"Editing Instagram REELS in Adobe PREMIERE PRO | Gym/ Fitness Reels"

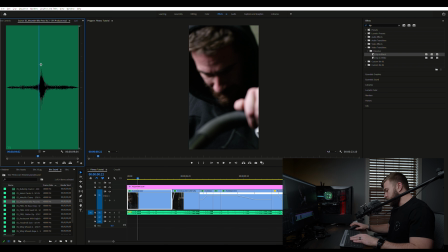[8:13]
However, because it is in slow motion, I had to slow the audio down itself just to kind of accentuate that sound. We're gonna hit our ins and out points there, drag that down, and I want to slow it down. I'm gonna say to about 50%. So if you guys see, I want the sound to match the motion of his arms.
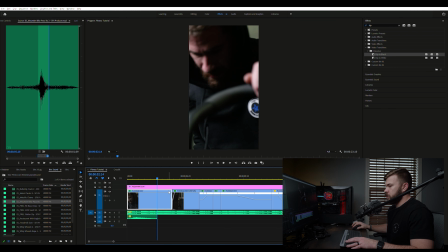[8:31]
So there's the first one, and then we're just gonna copy this by hitting Alt and dragging it down. Maybe slide that over a tad. Yep. So now it sounds like he's actually rowing and pedaling on that stationary bike.
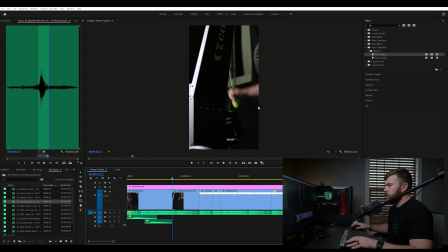[8:50]
Then we have the ski trainer. This is a really cool machine, I like it. So for this one, I had to think kind of creatively and imagine what actually sounds like this machine, and it just so happens to be a zip line, which is pretty funny. So same thing with the zip line sound. We go ahead and pull it in here.
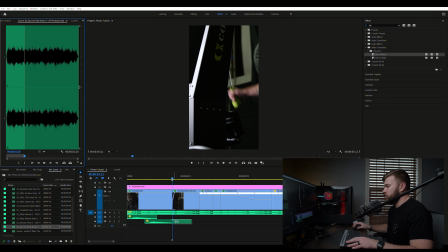[9:08]
I already have my in and out point set on that. So we're gonna pull this in, and I'm just gonna try to match it to his arms pulling it down. So we have that one there, that's the first pull. So I'm gonna scoot this over.
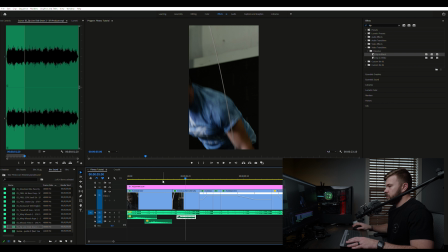[9:23]
Maybe slide it over a little more. There it is.
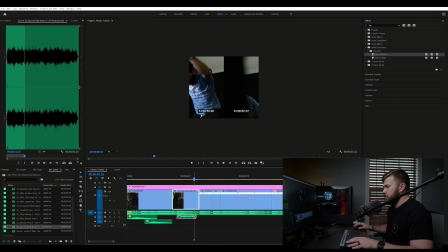[9:29]
And then we're gonna cut that, and we're gonna bring in a duplicate behind it to get that second motion in there. Slide that over some more. I want him to match his arm movements here.
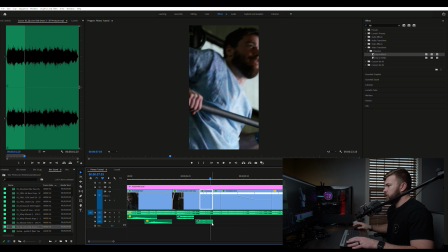[9:46]
Okay, now I do want that to go into this clip, and the reason for that is that sound is still going to continue, that way there's not just an abrupt stop. So with these right here, I'm going to add what's called a exponential fade effect. And you can just search fade or exponential fade because I want that to kind of fade in and then fade out.
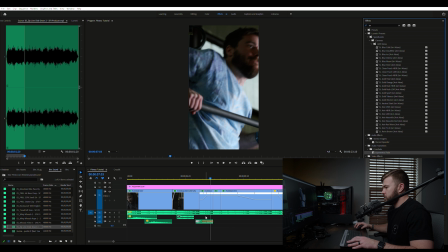[10:07]
I'm going to put it at the beginning and at the end. Slide that over a little bit. And same thing here, we're going to fade it out. So there it fades in, fades back in and out.
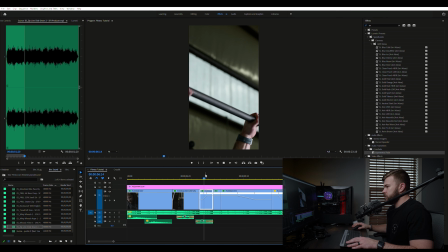[10:19]
And I didn't really want to put anything in here. There's no really sound effects that I believe would make it better of a clip.
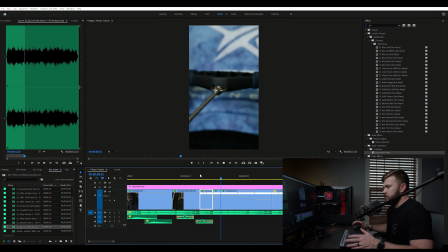[10:27]
And it's not a very long clip anyways.
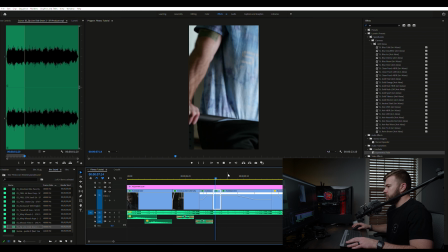[10:30]
The one that I really wanted to focus on was this right here, this row machine, because it actually did have some sounds all its own. It's chain driven, so you can actually hear that chain whenever Knox is rowing it.
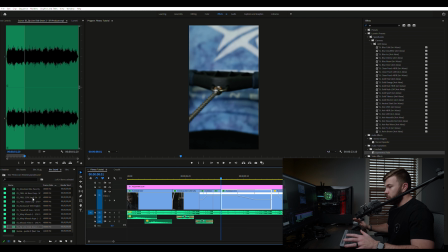[10:40]
So for that, I just went over and I searched for chain movements, chain clanks, anything that I could find that was chain related. And this is what I came up with for the chains. So we have just the sound of it, almost like a chain door rolling up, like a chain garage door.
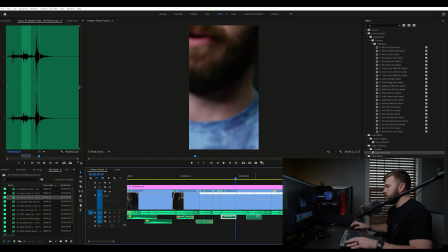[10:57]
And so we want that to kind of move the whole length of this clip right here, because those chains are constantly moving anyways.
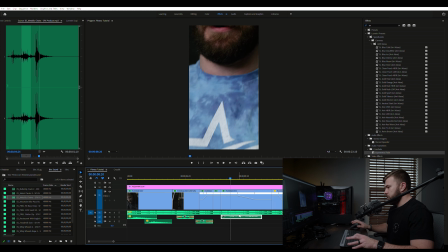[11:07]
So let me get those to where they come in, back this up.
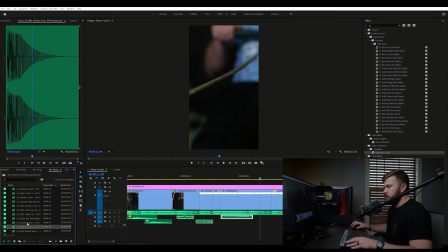[11:12]
All right, then we're gonna hit kind of a whoosh, and we're gonna make this a slow-mo whoosh. So I want that to kind of elevate up in volume. So once again, we're gonna slow it down because this is in slow motion. I can get that to pull over.
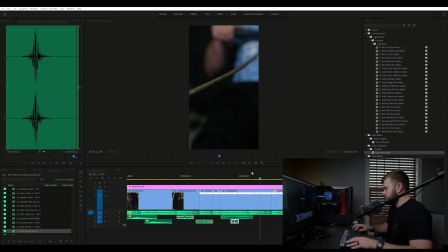[11:33]
All right, so we're gonna slow that down. I'm gonna say about 50%. I want it to sound slow, and whenever you slow these down, the pitch also goes down. Awesome. We might even go 30% on this.
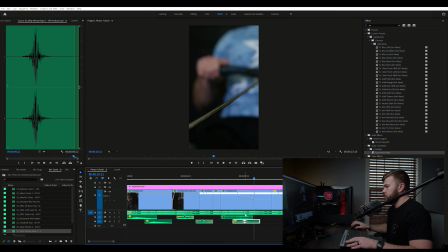[11:51]
Yep. And then we're gonna bring in the whip sound. Let me make sure that that lines up with his motion. I'm gonna go a little further over. Yep. And then we want the whip crack whenever that chain pops.
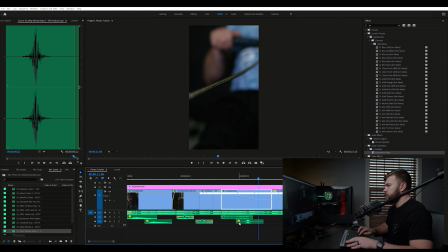[12:05]
You can see that chain kind of hit the wave right there, and at the beginning of that wave, that's where I want that whip crack to hit. So we're gonna go to our whip, and I'm gonna bring that in, and we're gonna line it up with that pop right there.